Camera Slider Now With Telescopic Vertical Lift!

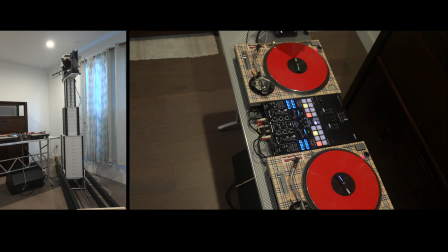7:07 As you can see, kind of as I throw into a roll right here,
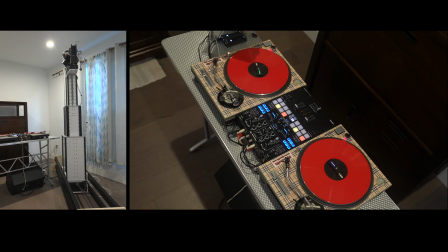7:11 while crossing over from the front side of the DJ setup to the back side of the DJ setup,
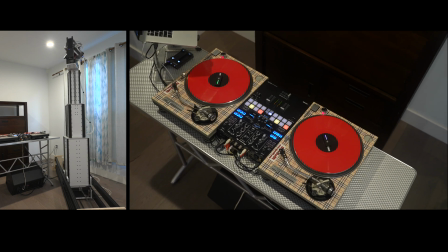7:18 it does a pretty severe roll in order to kind of even out the picture but the roll is constantly moving in
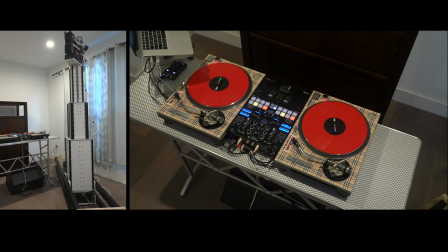7:26 this video if you if you pay close attention you'll see that the camera is always rolling
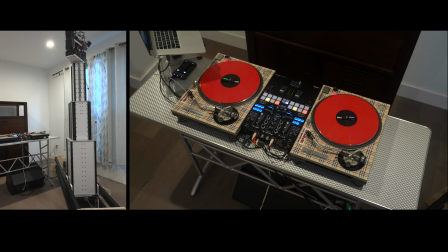7:30 it's always panning it's always tilting and the slide and
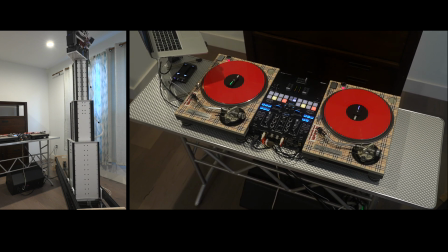7:35 vertical act vertical lift never stop moving they're all continuously moving
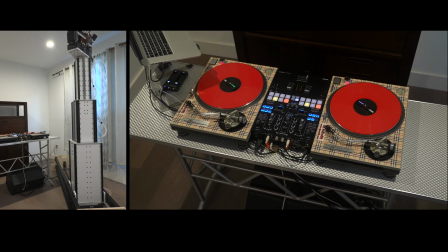7:40 the subject does stay mostly
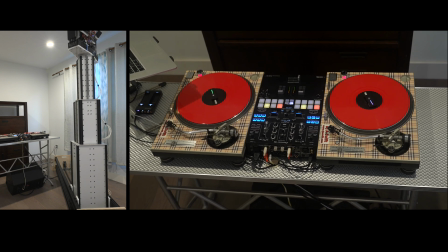7:47 you know the same size in the screen I wanted to give it a little bit variation but even when the camera's up very high this the subject kind
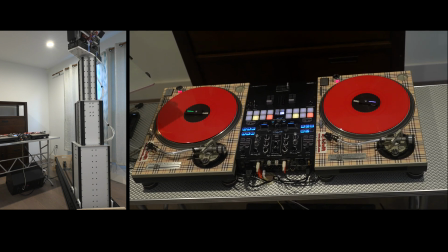7:55 of stays the same and obviously that's because I'm moving the camera up on the lift but at the same time I'm zooming in and sometimes
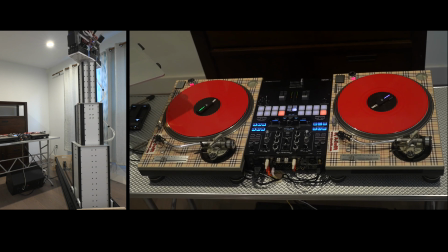8:04 the moves are done so smoothly that unless you really pay attention to the background and the perspective
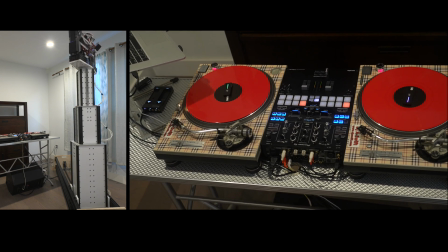8:13 you kind of don't even detect the movement because it's it's done so synchronously and
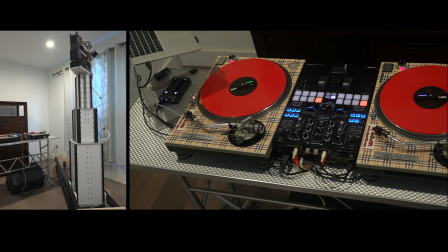8:19 I love moves like that where you kind of you know when you do like a Scorsese move where you zoom in
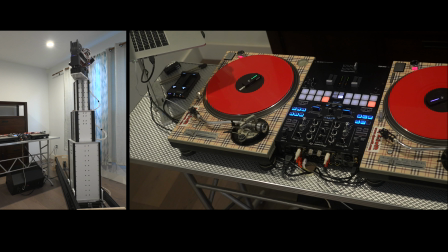8:24 but dolly the camera back at the same time and your subject stays
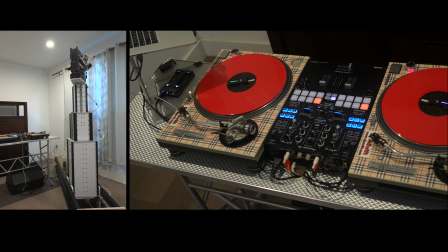8:29 the same on the screen but the background changes
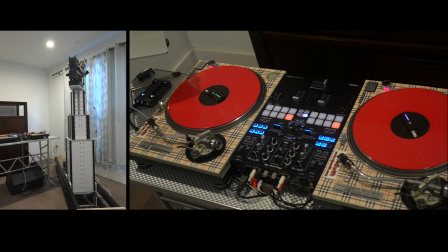8:34 the size of the background changes but your subject stays the same I love those kind of moves because it makes for a really uneasy effect.
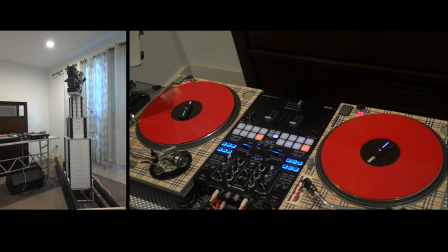8:42 But I love doing moves like this here where you kind of start with the subject out of
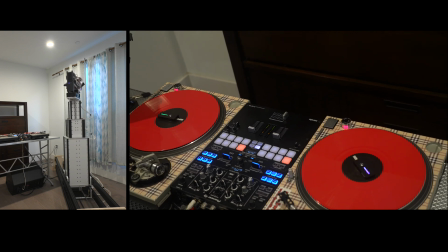8:48 frame and you slide or pan or tilt into the subject to kind of bring it into focus.
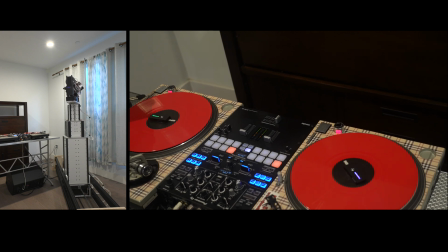8:54 But of course, with this setup and the camera shake,
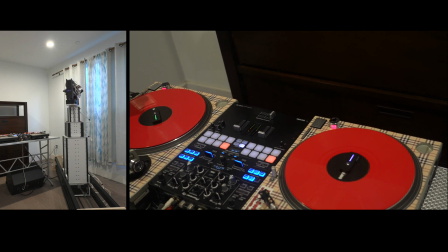8:59 I'm getting just a whirlwind of shake in here.
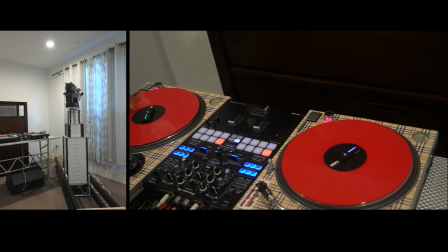9:04 You know what? I think I will try to stabilize some of this footage? I don't know. Let me know in the comments, guys.
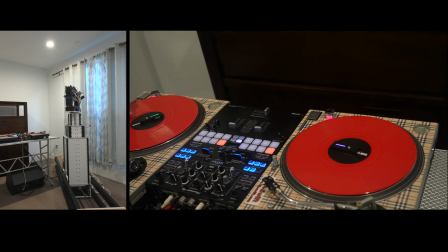9:09 If you're interested in, since I do have this raw file here, if you're interested in seeing what it looks like
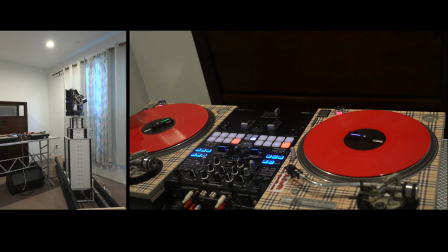9:18 stabilized, maybe I'll do that and just post a full screen of that so you can really study the shake or the lack of shake.
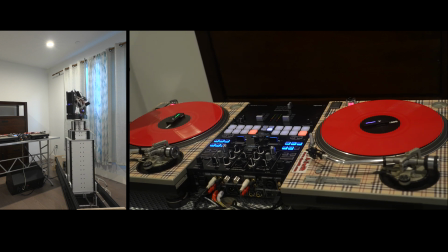9:26 Hopefully the stabilizer would be able to pull it out, but who knows? I haven't stabilized any of the footage from this yet.
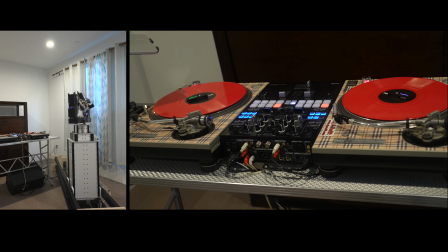9:34 One of the other things that I started to talk about a moment ago was the roll axis.
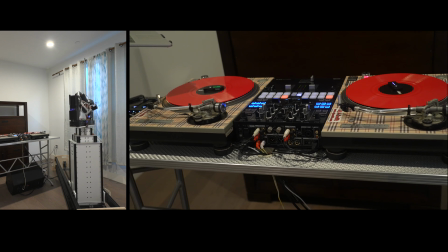9:41 So in my first video you saw the six axis pan, tilt, roll, zoom, and focus.
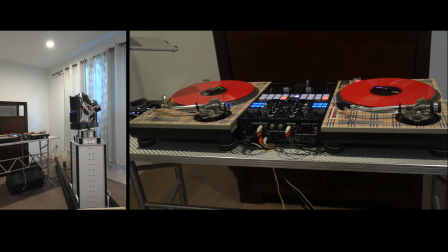9:46 So those are your six axis. And in the roll axis on that first slider I built the roll axis with these cheap,
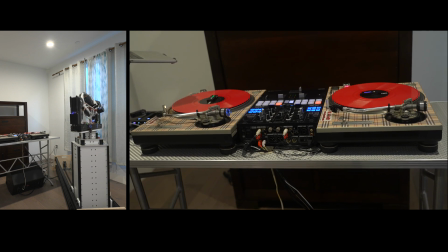9:54 I think they're like $20 Lazy Susan bearings. 12 inch was the biggest one they had on Amazon. So I bought a couple of those and I built my roll axis out of that. So I've got a Lazy Susan bearing in the front, another 12 inch Lazy Susan bearing in the back.
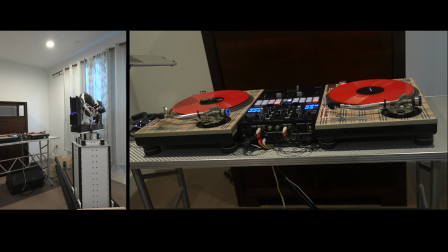10:09 And then in between that, you saw that I have that big 12 inch roll gear, which is a herringbone gear that turns the roll axis. Well, I thought I'd do that for this thing too, because I knew it worked and I already had the gear design done and I could just print it up and make another one.
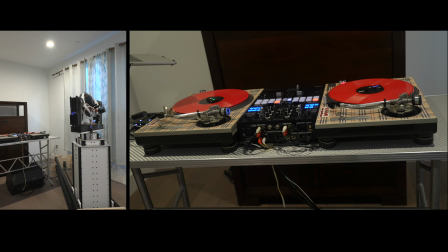10:28 But those bearings are just awful. So I am not using the Amazon Lazy Susan Roll bearings in this rig for this video that you see here.
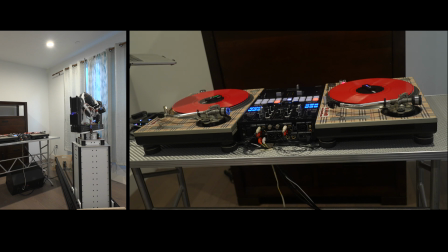10:41 I've redesigned it with a 3D printed substitute. I pretty much had to use the same size as the Amazon gear. But I've reprinted, I've remade the gear 3D printed.
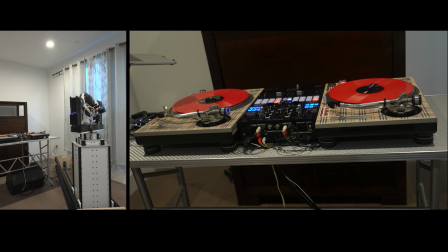10:56 And it does work a lot better. So that's what you saw in the video here was the roll axis using the 3D printed. So the whole roll axis is now 3D printed. But I guess that's the end of the motion. So with that, we are done with this video. Tune in for another one. I hope to give some updates.
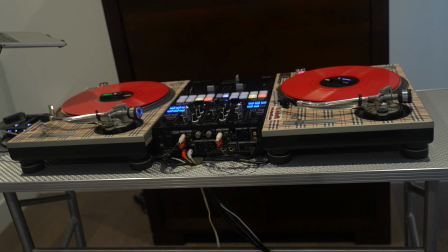11:14 Let me know in the comments what you guys think and we'll see you the next time around.